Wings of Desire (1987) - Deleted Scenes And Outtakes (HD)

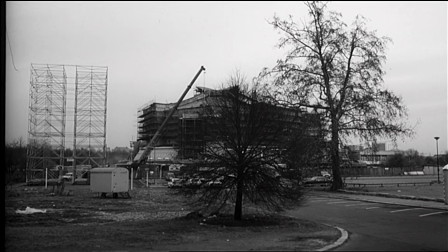(12:33)
But then Kurt started to do this even before I would say cut or even
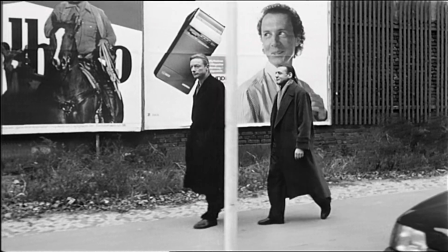(12:40)
in rehearsals. so Otto was always aware that he was totally responsible to catch Kurt Boer at any given moment.
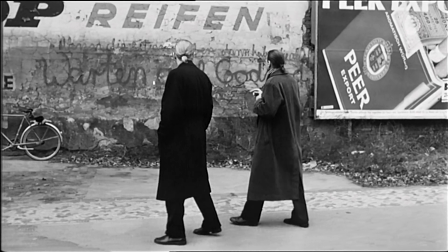(12:53)
Because Kurt said, you are my guardian angel, that's what you're here for, to catch me.
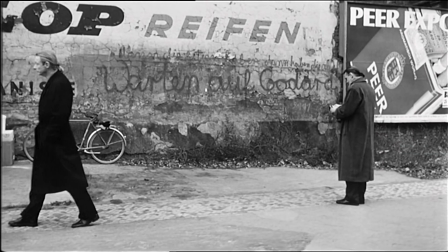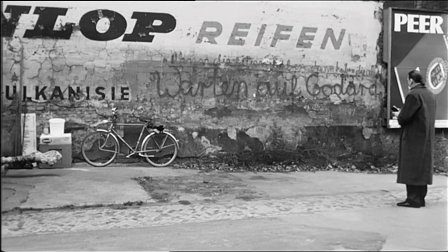(13:05)
I think I shot this scene strictly because of the graffiti waiting for Godard instead of waiting for Godard.
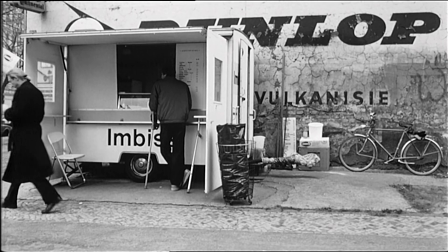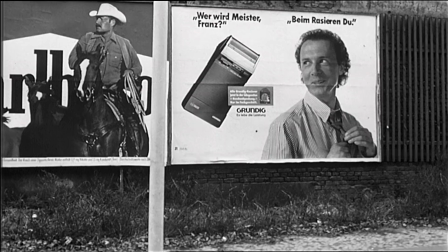(13:20)
This, by the way, is the place where later on in the film,
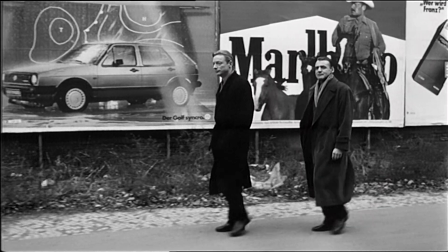(13:28)
Damiel, played by Bruno Gantz, will have his first coffee.
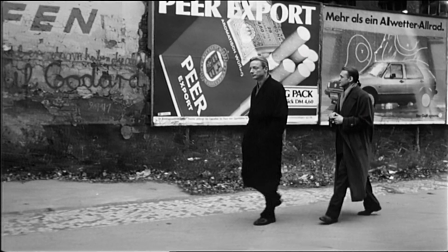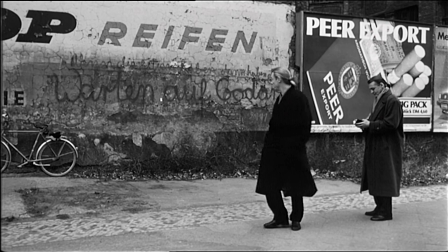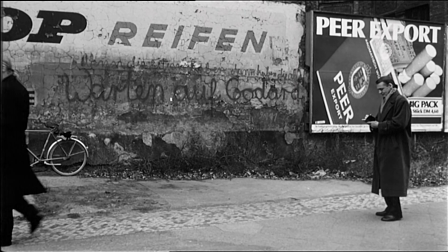(13:43)
Here you have the scene twice.
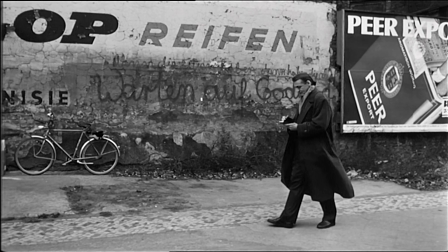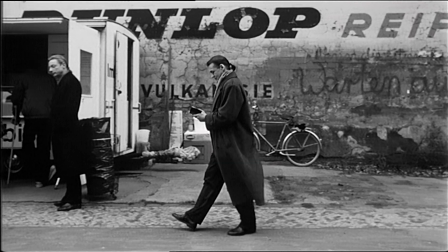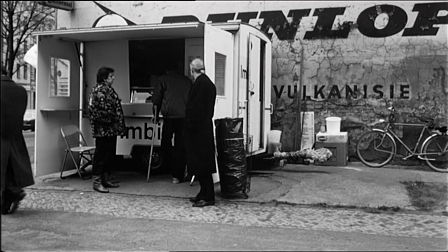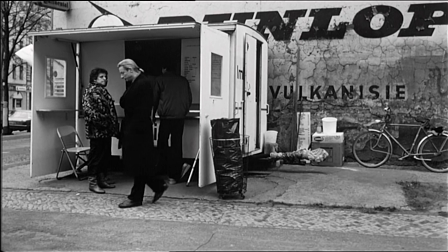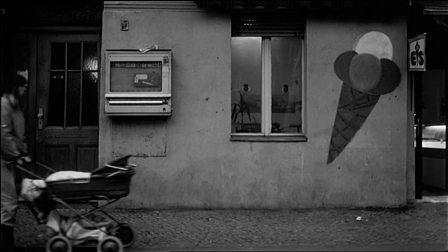(14:06)
Yeah, these people did look into the camera. That's why I didn't use it.
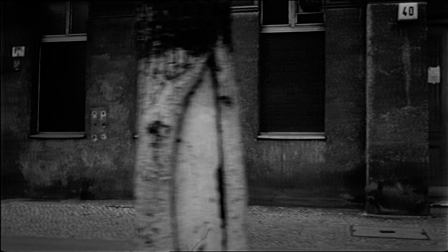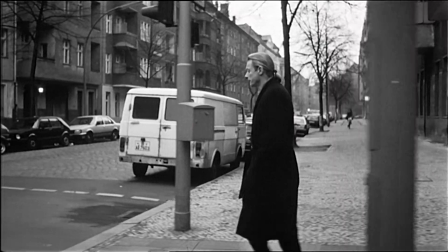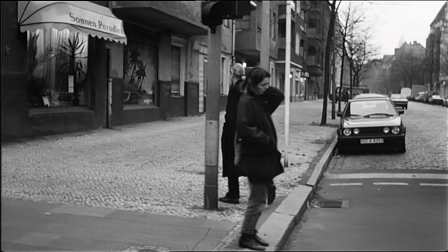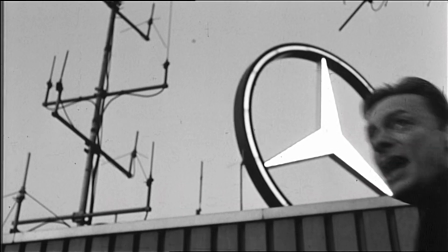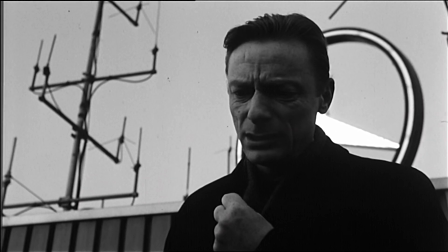(14:50)
It's a shot that we cut out of the scene with a suicide jumper.
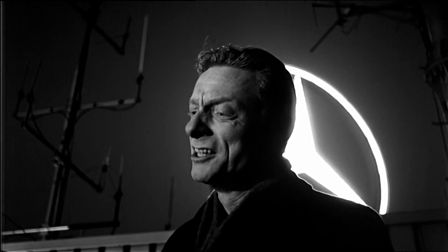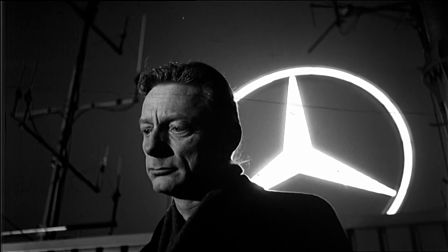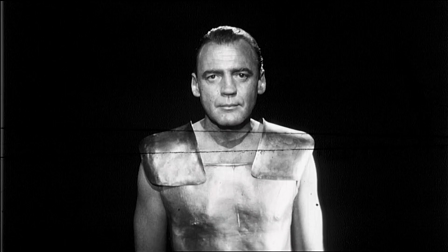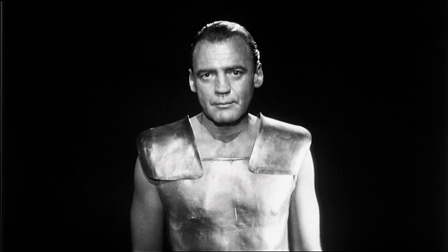(15:11)
Oh, this one. Boy, before we knew how the angels would look,
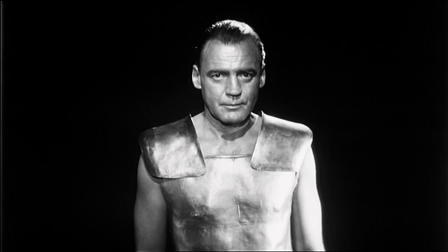(15:22)
we tested all sorts of wardrobe ideas, and one of them were these armors.
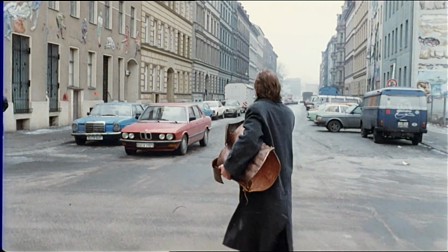(15:32)
we didn't use them in the end but as
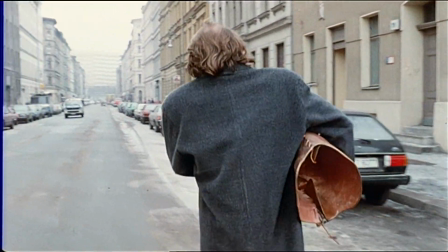(15:39)
we had those beautiful copper things we decided to at least then in the end would bring them back and
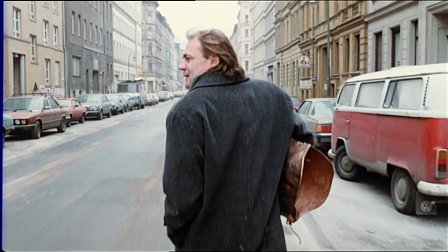(15:49)
this one is the one that fell onto
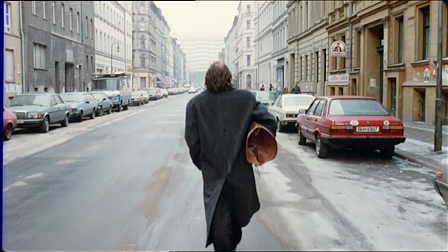(15:54)
Damiel's head when he became a human being and so he carries it with him to
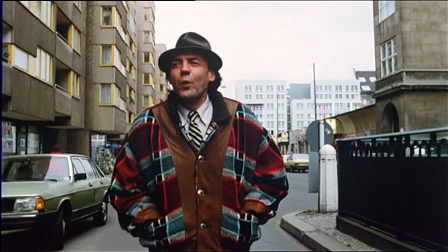(16:02)
sell it for this outfit here.
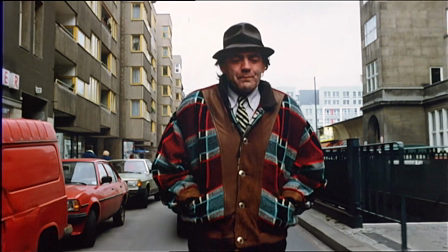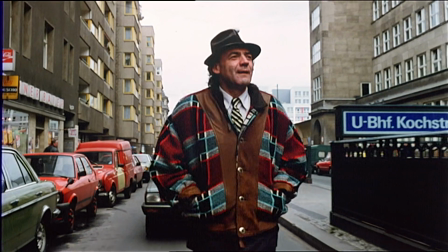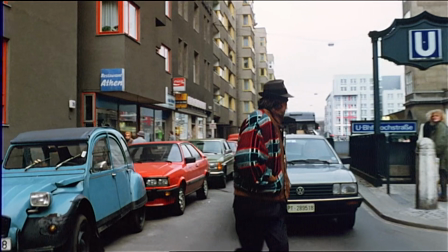(16:14)
As this is his first day in his life he's trying to figure out how to whistle.
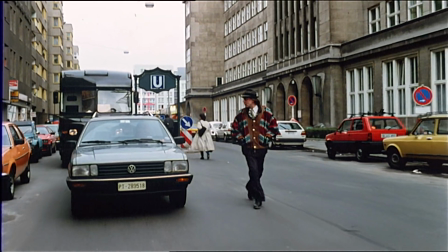(16:21)
One of the pleasures angels
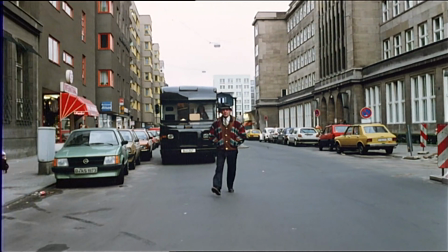(16:27)
don't know anything about, whistling.